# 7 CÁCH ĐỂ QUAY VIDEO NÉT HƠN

Backline là những nguồn sáng chiếu từ phía sau và thực sự Backline này nó sẽ giúp cho hình ảnh chúng ta nét hơn cụ thể là nó sẽ tạo ra những đường viền này có thể rõ rệt hơn các bạn để ý nha, ví dụ như là Cái đường viền vai của mình hiện tại nó đang rất là tối Hình ảnh rất là bệt bình thường Nhưng nếu mà mình bật lên Thì cái đường viền vai nó có một cái viền sáng rất là nhỏ Nó giúp cho cái chủ thể nổi bật hơn Và cái
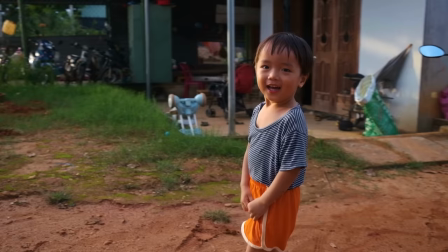4:43 đây chính là cái cảm giác về độ nét Có thể đây cũng chỉ là một cái ảo giác về độ nét thôi Nó không làm hình ảnh nét hơn Nhưng rõ ràng mắt của chúng ta nhìn nó tách bạch Cái nhân vật hơn, cái chủ thể hơn Thì đó chính là cái cảm giác nét hơn Nếu dự án của bạn có thể đầu tư các cái đèn backlight Ok,
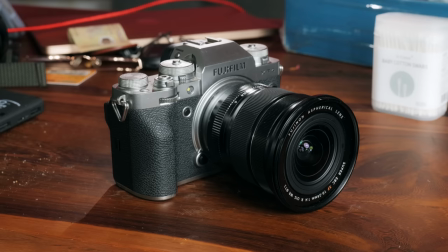4:58 đó là điều rất là tốt Nhưng nếu bạn không có kinh phí để đầu tư những cái đèn backlight Thì bạn có thể tận dụng những cái đèn backlight có sẵn Ví dụ như là đèn điện thoại Ánh sáng cửa sổ Có ven này
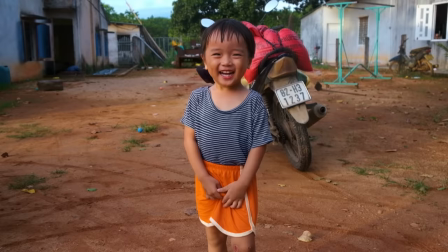5:12 Không có ven này Khác biệt Quá khác biệt Hay ánh sáng mặt trời khi bạn quay phim ở ngoại cảnh Đến chạy ra bên này, đến chạy ra bên này đi
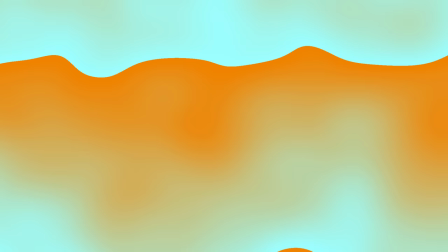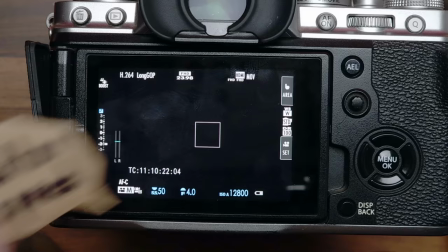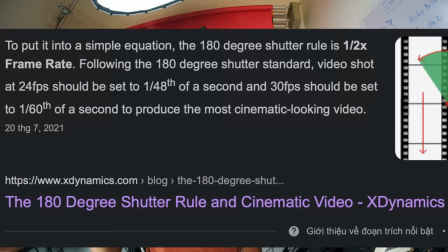5:31 Super speed, tốc độ màn chập càng cao thì hình ảnh càng nét Việc tăng tốc độ màn chập sẽ phá vỡ đi cái quy tắc cửa chập 180 độ,
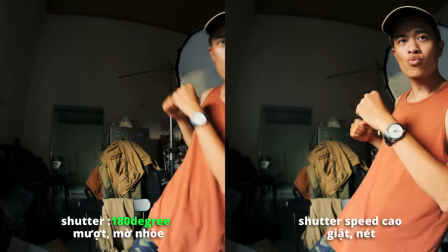5:39 một cái quy tắc cơ bản trong việc quay phim. Nó sẽ làm cho chuyển động không được thật, chuyển động nó bị giật cục, nó sẽ mất đi cái độ nhòe của chuyển động, nó sẽ làm mất đi cái độ mượt của chuyển động. Tuy nhiên, nếu như khách hàng của bạn yêu cầu một cái video rõ nét để họ có thể nhìn thấy rõ tên của sản phẩm, trong một trường hợp nếu các bạn cho khách hàng xem và nếu các bạn dừng video lại ngay tại cái thời điểm mà thương hiệu của khách hàng xuất hiện mà nó bị nhòe, Ờ, thì,
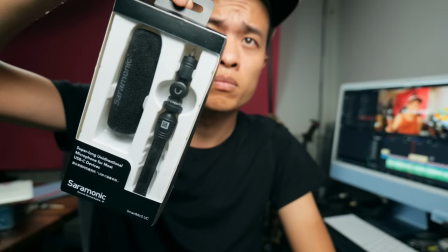6:03 đây cũng là một cái tip để cho anh em có thể làm video cho khách hàng, ok Cho video chạy đổ tới cái chỗ thương hiệu của khách hàng Bâu lại phát bỏ, ôi, đấy, anh thấy chưa Video quay nét kinh khủng chưa, ok Khách hàng họ cũng không biết blur motion hay motion blur là cái gì đâu Đây là một cái trường hợp mà để các bạn cần phải phá luật,
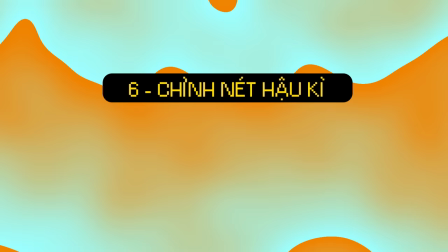6:21 phá vỡ quy tắc đi Để mà làm việc, để mà kiếm tiền Mặc dù phải thừa nhận với anh em rằng là mình là một thằng rất là lười Vì hậu kỳ chỉnh sửa màu sắc tất cả những cái vlog Hầu hết tất cả những cái vlog của mình đăng lên trên Youtube thì đều là nguyên bản Rất chỉnh màu rất là ít qua loa Nhưng không thể phủ nhận một điều rằng là cái việc hậu kỳ nó có một sức mạnh vô cùng kinh khủng Nếu như trên camera của các bạn chỉ có một cái thuật toán là làm nét hoặc là đi no Thì trên hậu kỳ nó có rất rất rất nhiều cái lựa chọn để chúng ta có thể làm nét, làm mờ, làm miệng da Làm nét đường viền các thứ các thứ các thứ Nhưng thực tình với anh em là hôm nay là deadline của cái clip này mình đã ra rồi cho nên mình sẽ bắt buộc phải ngắt cái clip này và để dành cái phần hậu kỳ chỉnh sửa làm nét làm màu trong DaVinci Resolve trên máy tính cho một clip sau. Ok, đó là những cái tip của ngày hôm nay. Còn anh em thì sao? Ngoài những cái điểm này ra thì còn những cái điều gì ảnh hưởng đến độ nét của hình ảnh nữa hay không? Hãy biên lời phía bên dưới nha. Hẹn gặp lại anh em ở video tiếp theo.
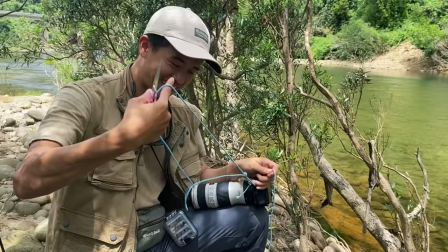7:26 mua chuyến đi nào hoàn hảo sẽ phải quên thôi à nhưng mà có gì xài đó nè đây là cái dây đeo cổ của ngày hôm nay à
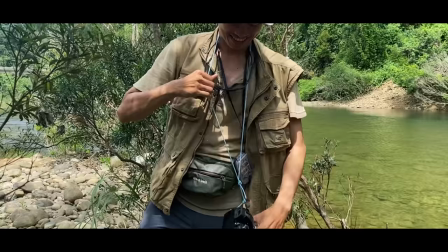7:37 coi ok gọi là nè